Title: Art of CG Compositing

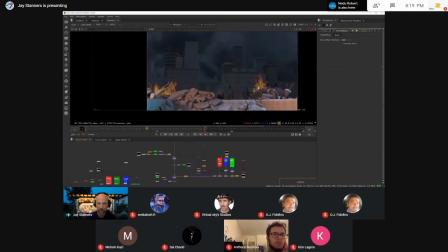(37:06)
So I want to try and make it look like this has some effect on the environment so again this is done very very quick but what i did was i took that fire
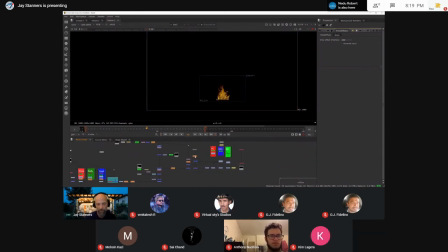(37:17)
element see right there i used a transform node to blow it up and then i used a blur node i just blurred the crap out of it so basically it's going to move exactly as the fire moves but it's just going to be more of a larger sort of uh
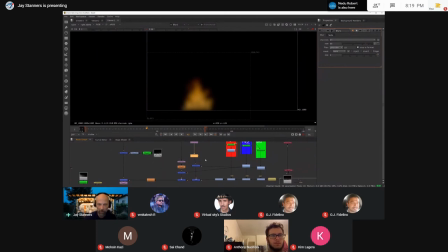(37:35)
sense of color and then i only wanted to hit it I only want the light to hit the these elements in the in the in the midground so remember we have the remember we have these keys here or sorry we have these mats that I've created from the original ID
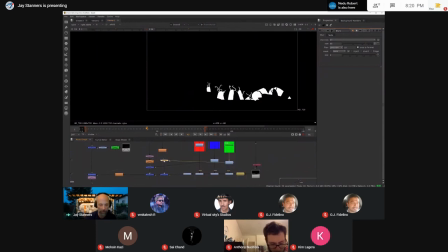(37:53)
mat so what I'm going to do now is I'm going to combine I'm going to combine this into this right to get that nice orange light
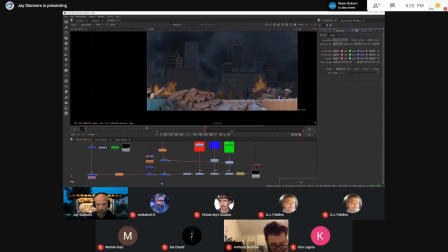(38:03)
and then i'm going to add it to my rocks yeah see they're off now this could be done i could spend more time in this i could cut out mats i could maintain these shadows and stuff but uh just a very quick example um and i did the same thing on the other
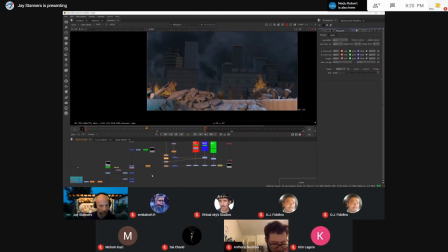(38:21)
side as well again channeling it through the mats right if i turn those off you can see they're having some effect uh on the background um let me see let me see what do we have here oh we've got
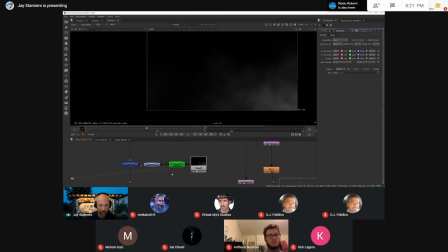(38:40)
more smoke so with this one again pull some luminance add a little color into a little bit of red sometimes I have to do forensics work on my own shots you know what the hell is I thinking okay so I'm just kind of
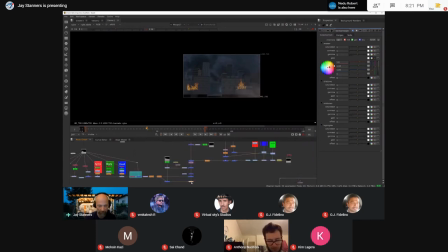(38:58)
putting that as a basic sort of fill of smoke in the background yeah I think that kind of works kind of ties everything together and
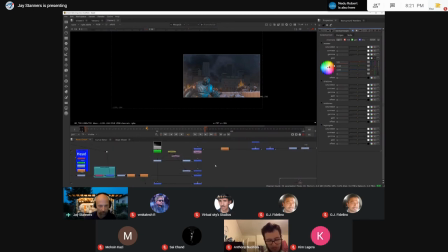(39:13)
as well I wanted to put some smoke let's take a look at what I did here okay yeah I wanted to put a little bit of smoke a little bit a bit of coming from over here except there's
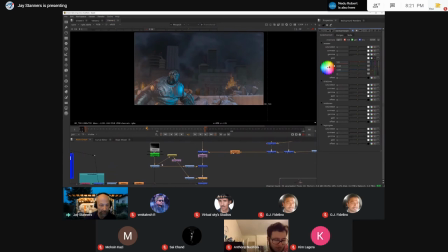(39:29)
maybe some fire raging on that side of the screen or whatever so again I took the exact same smoke but just so it doesn't look like I'm duplicating things completely
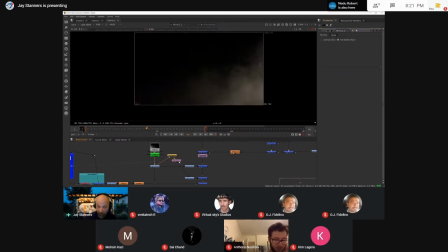(39:37)
I did a little bit of a time set on it I mirrored the smoke okay so that means it reverses its position and again with a color correction add a little bit of this time I took the orange out of it I made
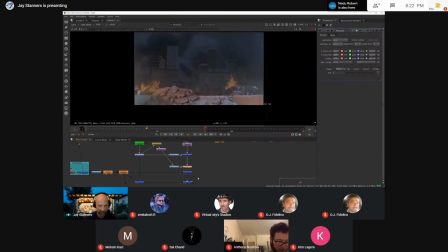(39:51)
a little more neutral and I added it into the scene okay let me see yes two more things okay so
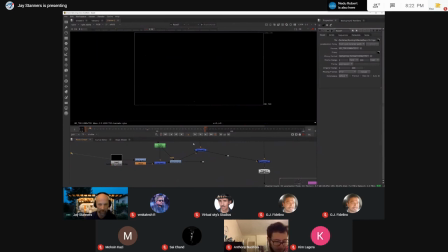(40:03)
as well a little little thing I discovered now I'm pretty sure this was made in its CG environment now what the hell is that I thought well it looks like embers I think those are embers just kind of floating around in the fire I thought okay very cool. So there's our alpha channel.
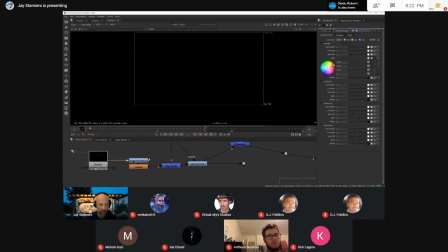(40:21)
So what I've decided to do is in fact add a little color with a color correction tool, upping the game, make them kind of orange, give them a little bit of glow. See my glow node here? I can affect the size of the glow. I can affect the brightness,
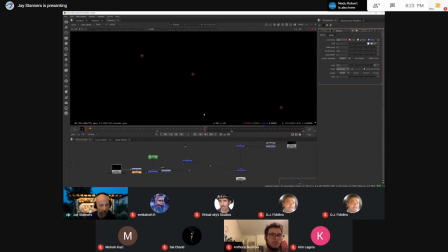(40:41)
what have you and then what i thought hmm as these things go up they do kind of die out so now what i've created is a garbage mat okay so we look at this right
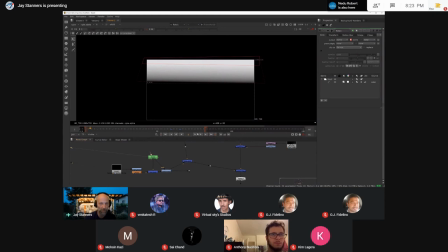(40:55)
so i've got some fall off this is a mat and what i'm going to do is i'm going to use this mat to essentially kill these
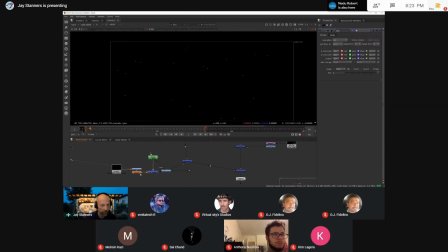(41:02)
things as they travel up into it okay so here's what they look like before right so you can see they're kind of getting dimmer as embers or sparks might do.